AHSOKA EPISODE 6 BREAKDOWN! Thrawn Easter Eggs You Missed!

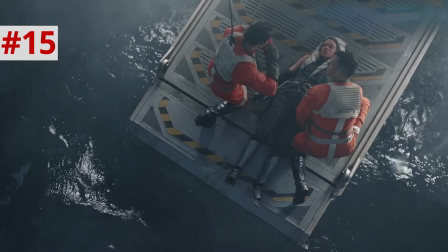So, Inner Dungeons Bean Whispers, now in episode 5 when Ahsoka was pulled out of that water she said Anakin but we heard a female voice whisper from the cosmos
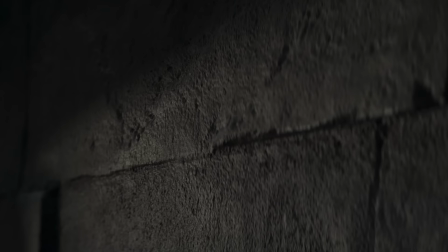that female voice might have been Sabine in this moment Sabine tries to use the force to escape the dungeon and for a second it
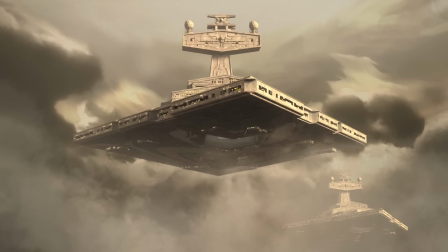seems like it's working but no the rumbling is actually from the chimera the star destroyer of Grand Admiral Thrawn that we
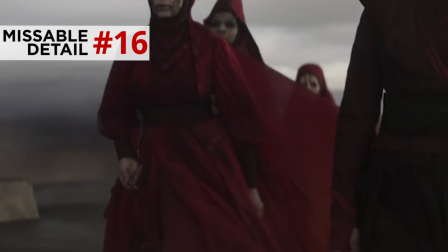saw in rebels the great mothers and Morgan watch it arrive and I love how Clovo seems to be holding a rope or some prayer beads as she would be the fate who
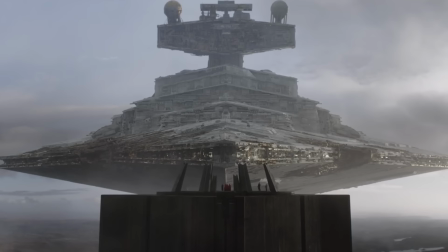initially spins that thread of life but the chimera is framed perfectly so that it looks like it's rising from that tower kept alive by night
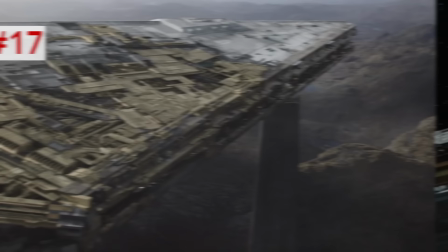sister sorcery you can see one of its top spherical shield generators and several plates all over its hull are augmented with gold parts like the material the eye
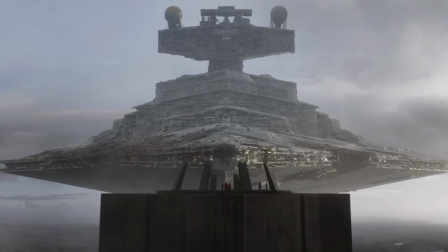of scion and morgan's dropship are made out of these golden additions may be repairs after the purgo wrap their tentacles around
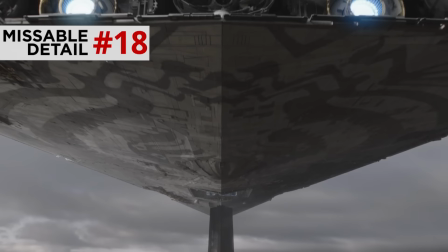the ship or to make it so that the chimera can easily attach to the eye of scion and get that hyperspace toe.
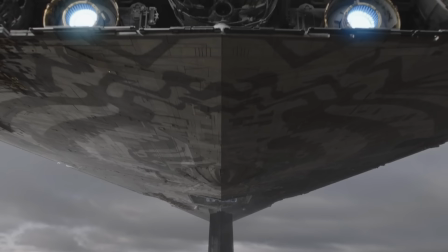You'll notice that its underbelly has the same painted pattern that it had in Rebels, and I just cannot get over the symmetry of the shot, perfectly bisected by the fold of the hull in the corner of the tower. It looks so good.
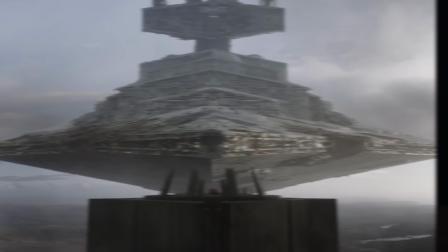It's worth remembering that since the Chimera got zipped off to hyperspace by the Purgle in the Rebels finale,
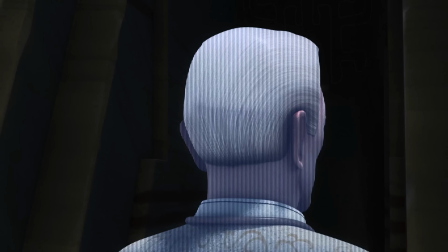it still has on board, presumably, the pieces of the Lothal Jedi Temple that Palpatine tried to use to corrupt Ezra.
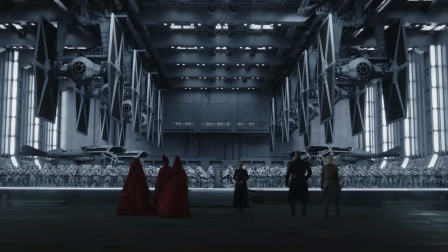Thrawn's forces are revealed.
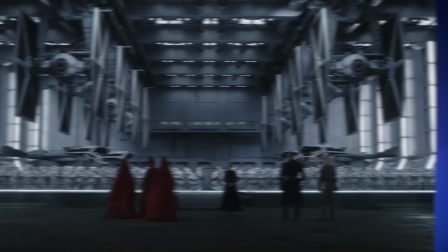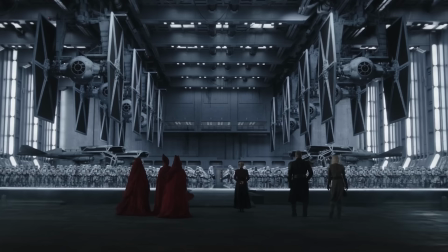I think this is my favorite needle drop Kevin Kiner has ever composed thus far. The organ plus the electric distortion just hits so hard.
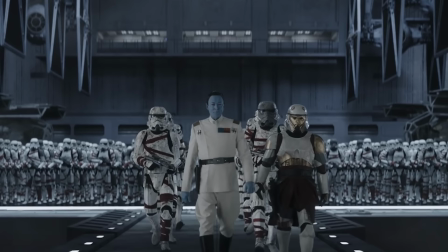It's such an uncommon sound in Star Wars and it's done to shock us with this unlikely return of a face that you do not normally see in Star Wars.
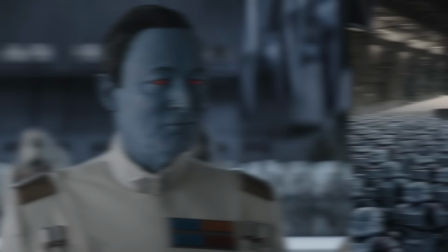Thrawn's stormtroopers chant his name.
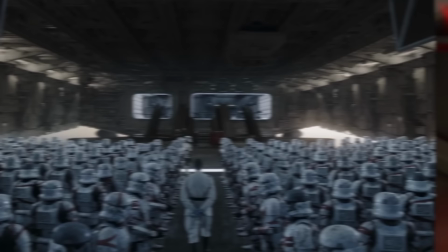They still worship this guy despite their dwindling numbers and their broken armor yeah their armor looks awesome it's been nine years since their exile
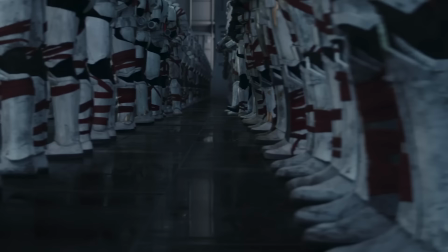in the rebels finale their armor's dirty it's got mismatched parts probably taken from some of the dwindling numbers used to replace the broken pieces on the people who are
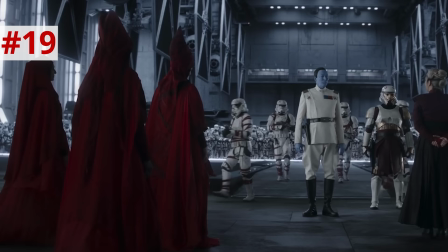still surviving and it is all cracked it's held together with red cloth which shows how their wounds have been nursed by these witches of the red cloth and their
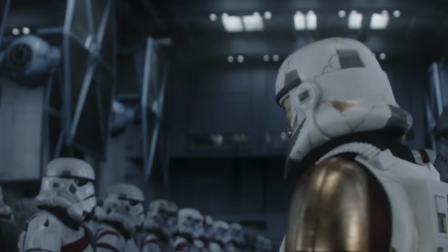imperial conformity has been fused with a uniquely death merian aesthetic we actually saw some red cloth wrapped around Maul's temple behind that bonfire on
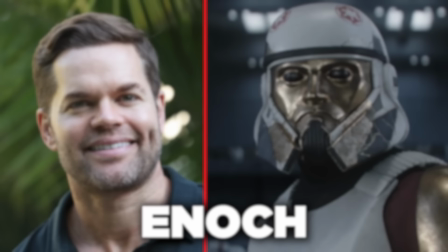Dathomir and the rebel season three episode visions and voices now the captain of these stormtroopers is Enoch played by Wes Chatham from the Expanse his stormtrooper
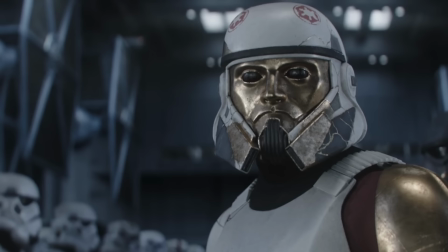mask has been fully broken and pieced back together almost in the style of Japanese kintsugi art but with a golden face mask kind of like Tigris of
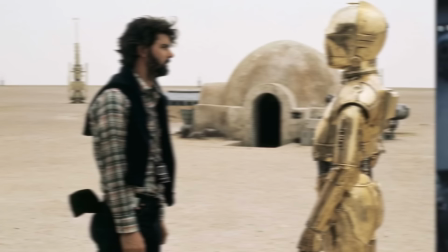Gaul and gladiator a bit like the golden mask of General Clytus from Flash Gordon which was a huge influence on George Lucas in the early Star Wars films
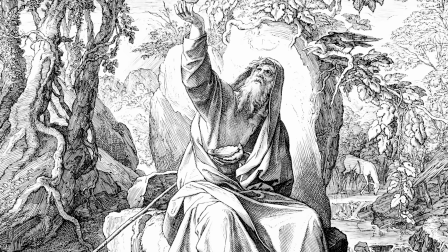so it just shows how Enoch is part of a post-imperial cult of thrawn thrawn being someone who always loved art and history actually the
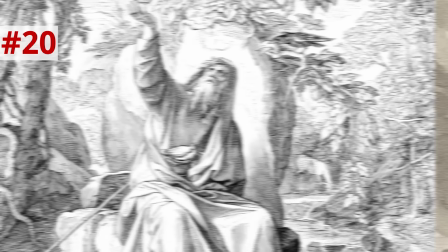name enoch comes from the bible who was a human who became the immediate attendant to the throne of god a human who actually got to enter heaven
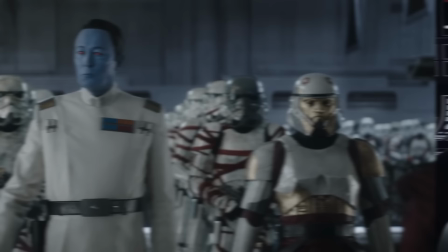as a human this reflects enoch being at the side of this godly figure of thrawn now lars mickelson voiced thrawn and rebels and plays him here and images of this guy from trailers just do not do him justice because really it is his voice that makes the character so good he enters with one of the
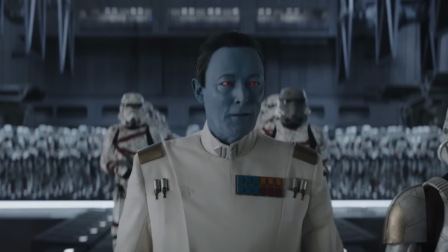sickest opening lines in live action of any star wars character ever what was first just a dream has become a frightening reality for
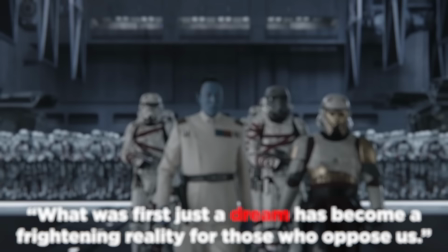those who may oppose us holy shit remember balen described peridia as a land of dreams and madness it's almost like thrawn might have heard
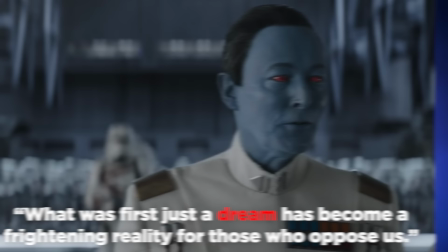him with that because his response here is what was first a dream has become a frightening reality sorcerers deal in dreams military strategists deal in reality.
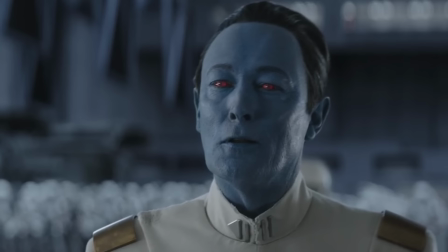So a reminder, Thrawn is a Chiss with blue skin, red eyes, and I love how they kept the V-shaped indentation on his forehead.
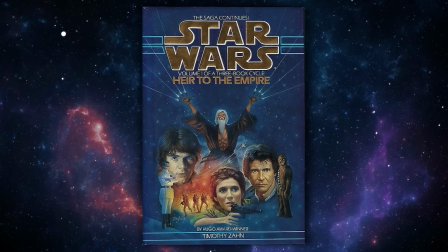We've talked before about Thrawn's origins from Timothy Zahn's 1991 novel, Heir to the Empire, and Dave Filoni bringing Thrawn back in a canon as the villain of Rebels season three and four.
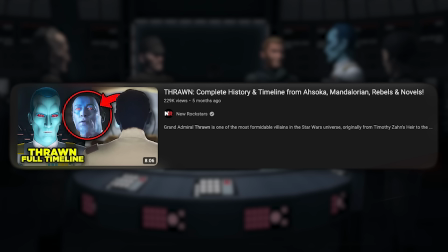Watch our Rebels recap series for more info on this guy.
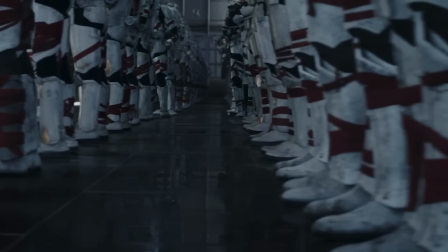I also did a whole Thrawn timeline video back in April, but just seeing him here carrying himself with pomp and majesty, it is exactly true to form for Thrawn.